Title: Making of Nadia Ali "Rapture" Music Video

So the idea of this mixing of elements is to show that experiences can make us either
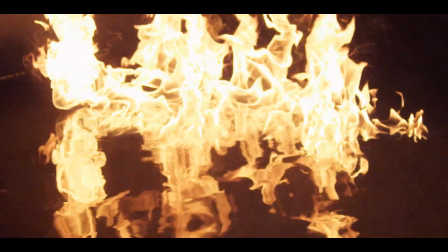8:13 stronger or weaker, depending on what we focus on the most. I think at the end of the day, all of these experiences make us who we are. This scene is obviously almost a mirror image of the opening scene,
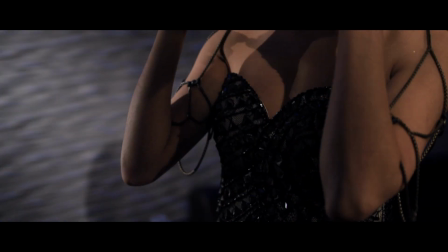8:30 except for the obvious point that Nadia has changed. and this is after an awakening has occurred.
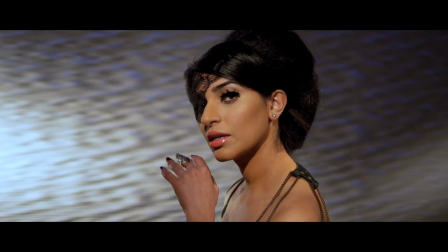8:37 It was really important to Nadia that this was an awakening, a realization. That each of the movements communicated confidence.
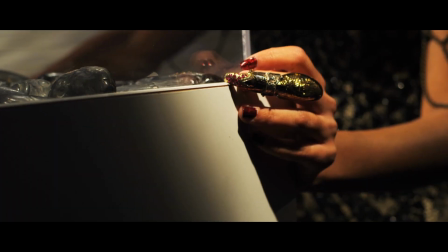8:46 That the style was executed in a way that it was unique and tailored to suit Nadia in the interpretation of the personification of the Queen of Clubs.
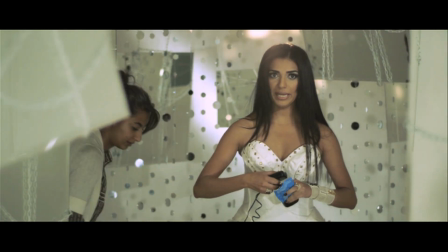8:59 You got a big old camera!
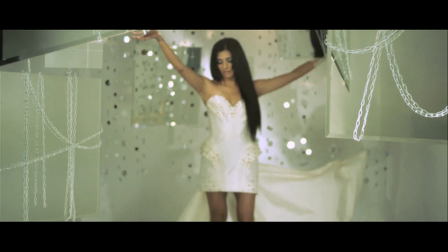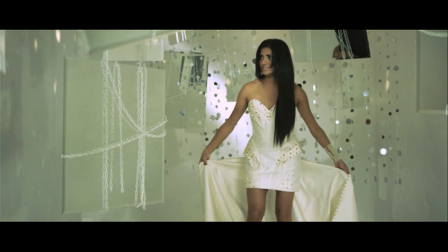9:07 Can we do that again? Yeah, yeah. Sorry, I got really excited. I'm very excited.
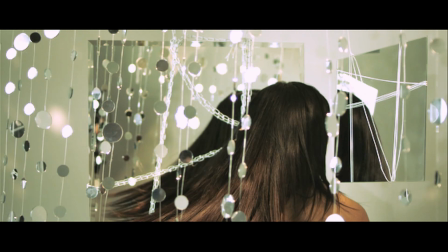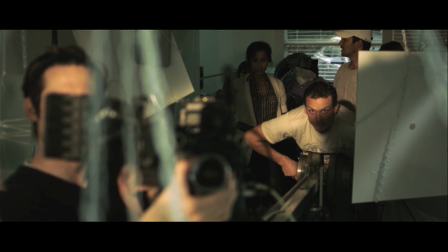9:18 Cut. Okay, cut. I want her to go like this. Not like that.
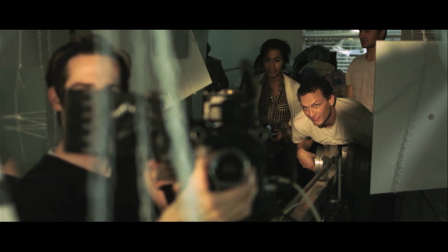9:23 Okay, so Nadia? Okay.
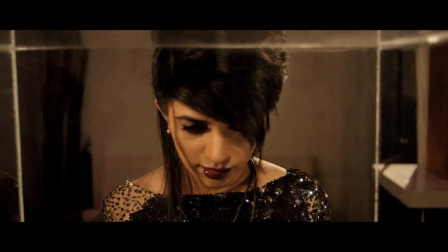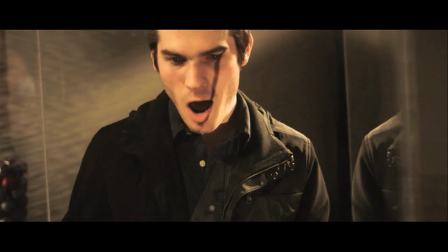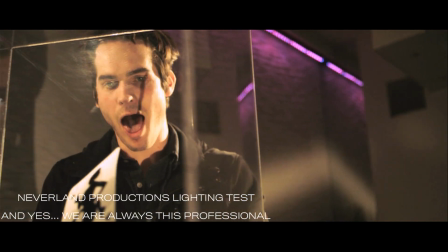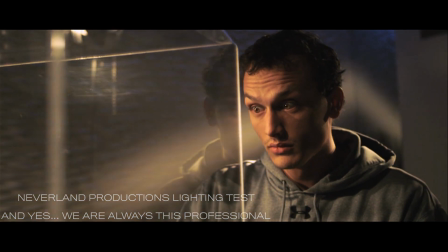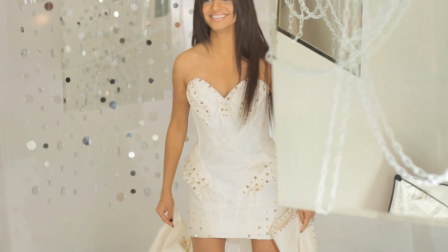9:54 We have the... Flared the... Here I am in limited to.
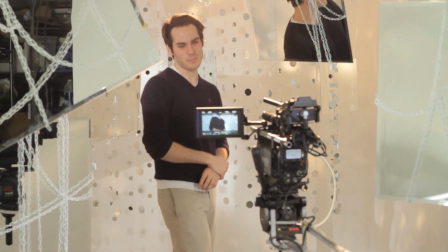10:03 This is my personal bedroom.
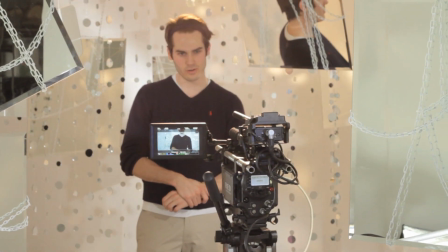10:05 It's kind of like a Persian nightclub, in the sense that there are mirrors everywhere, and there's always at least one hot guy checking himself out.
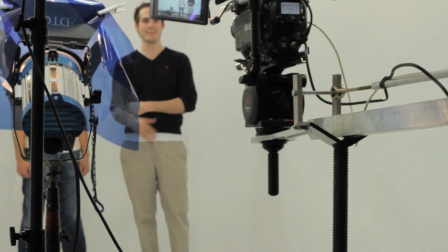10:14 That's me. Hi, I'm a Mac, and I'm a PC.
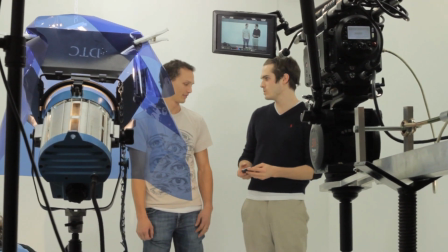10:19 Hey PC, did you check out this new iPhone I just created? It's the fastest 4G network on the planet, and I hear that you...
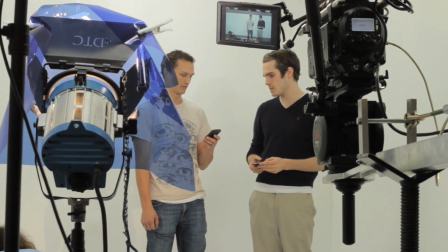10:26 What's that thing?
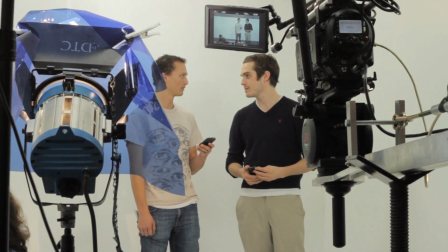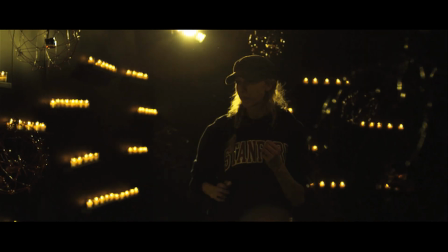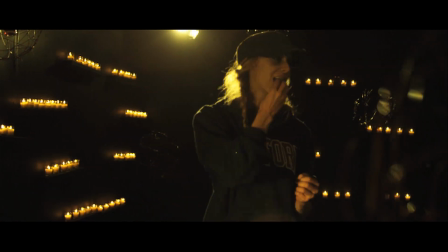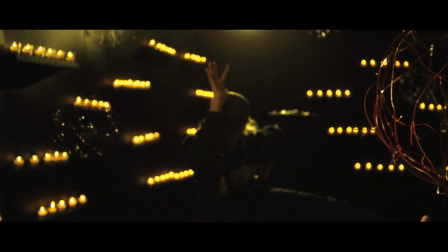The basic idea behind the club scene is that Nadia is literally and also
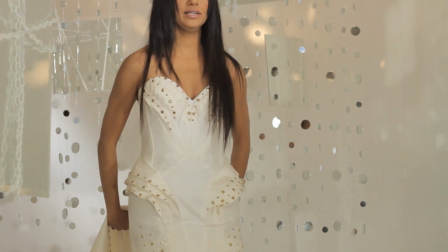11:01 Pants, yes! I swear I didn't do anything. Okay, ready?
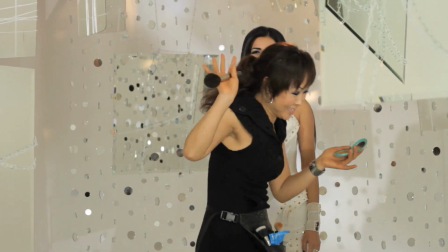11:09 Yeah. I'm ready. As long as items are lying.
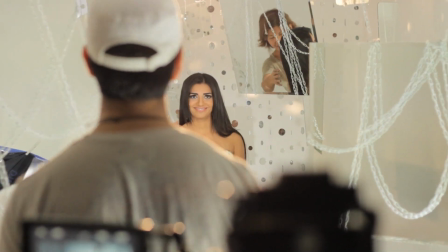11:17 That is not cute. As long as items. We're just gonna go one. Right there.
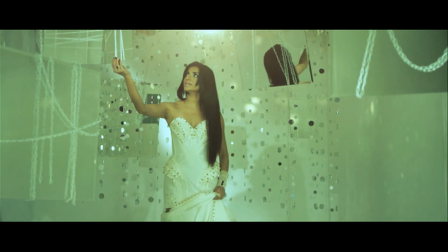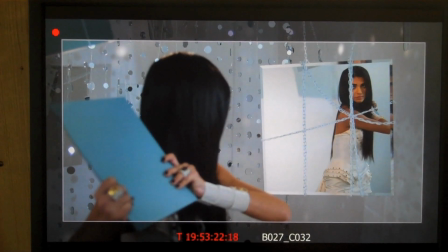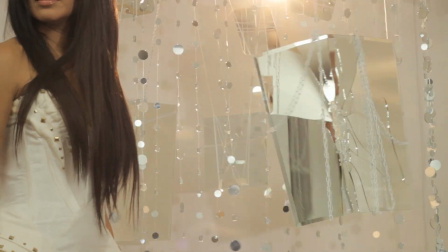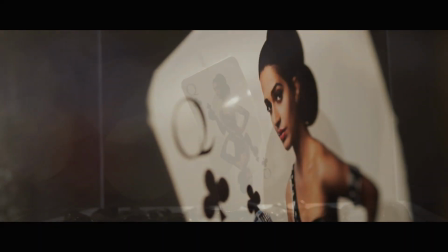11:59 video seeing the fun things that we were able to do and all the little challenges that we overcame to bring this video to you.
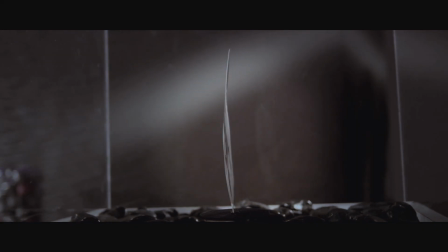12:08 I really hope you did enjoy it.